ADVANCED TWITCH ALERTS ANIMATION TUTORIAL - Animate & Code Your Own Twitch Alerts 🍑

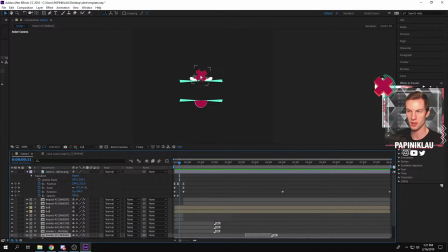243s
As you can see there's multiple things is happening at the same time with the main course right here which is the position the scale which are actually working together because once you're trying to scale something it's going to move out of place so in order to fix that we need to use the
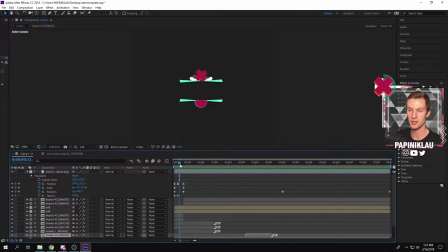259s
positioning effect which is right here now what also has to be done is the scalability which is it goes from being really small to really high up here and this is reaches its peak moment as well as rotation the rotation wise which is
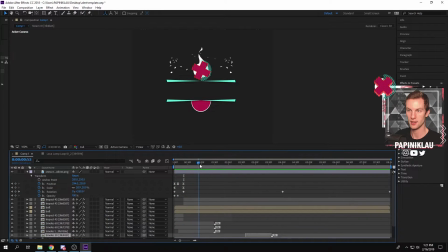274s
it starts circling around and that's kind of the feel that I wanted to give this animation so that it wouldn't be just stale but moving instead like the same as my this overlay that you're seeing right now on the right side of your screen.
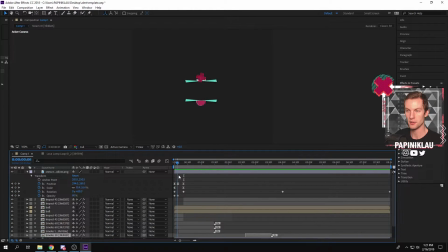289s
Now as we also talked before the opacity plays a big role here as it just goes from absolute invisibility to a full scale force in about 21 seconds and the reason why i did that is because i really like the
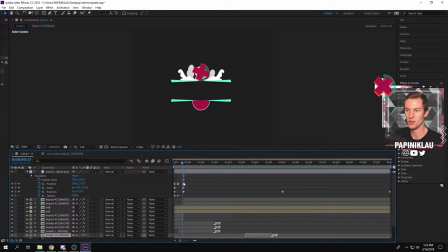305s
alerts that are appearing out of nowhere and they're therefore it gives this kind of swoosh effect into the stream um and plus it gives uh this kind of adds this kind of personality into my alerts uh and that's what i kind of try to do with majority of them to do some signature
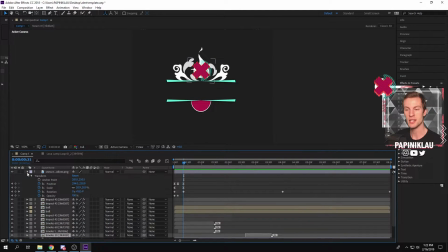324s
move now you can do exactly the same thing as I have here
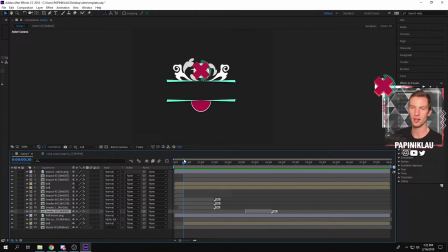329s
and much more with the tools that I have provided in my discord server which is going to be in the link down the description below. Now this is kind of an example of how you can actually make your own animated alerts and like I said previously the majority of it is actually the animation and the second part is coding. So before we get into the coding part let's recap the animation. The animation essentially is going to be down to four things which is going to be the positioning, scalability, opacity, and rotation. Now whatever you try to choose to rotate, position, scale, or make it 100% opacity or zero is going to depend personally on you and what you're trying to do with your animation. Now the second part is going to be the coding that's going to be answering all the questions that you guys have about how to position your text, how to make a different font, and how to make it appear or disappear within the alert. My preferred choice for animating my alerts and CSS coding is going to be Moxie Alerts.
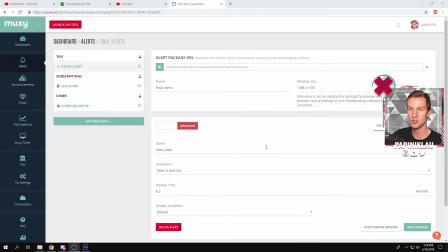388s
So we're going to go ahead and dive into that platform right now. Once you open up and you create your new alert package, you'll have several alerts right on the left side.
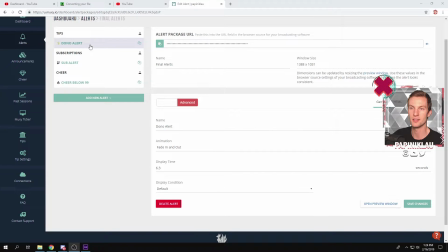397s
So as an example, we'll go ahead and click on our, let's say, subalert. Because this is the thing that I just showed you and how it actually looks like here in the back end. Now what you have to do is you'll have to go ahead and switch it from a simple view to advance
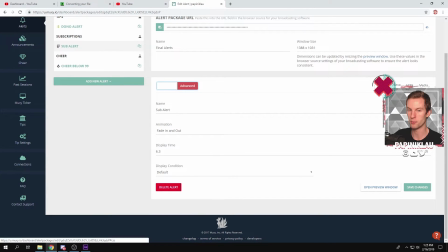416s
to give you the accessibility of the coding part which is going to be positioned on the right side right here, right above my overlay. So I'm going to show you the HTML code first.
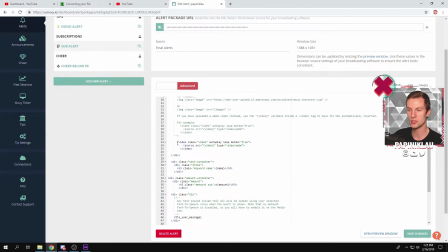427s
Now if you're inserting the video instead of the image, you'll have to use the video class code which is positioned right here. Now the reason why I like the Moxie Alerts is makes it really easy to understand what kind of parts you have to adjust and what parts you don't
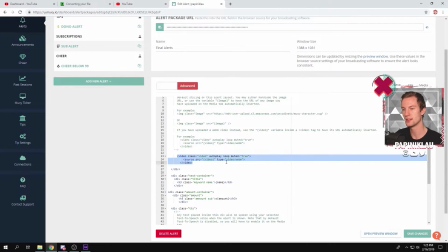441s
which is also a really important thing and making sure that your alerts are crisp and they're the right way that you want it to be. Now mine is a video and not an image so therefore I use the video code as a source of my media. At the very bottom I have two text containers.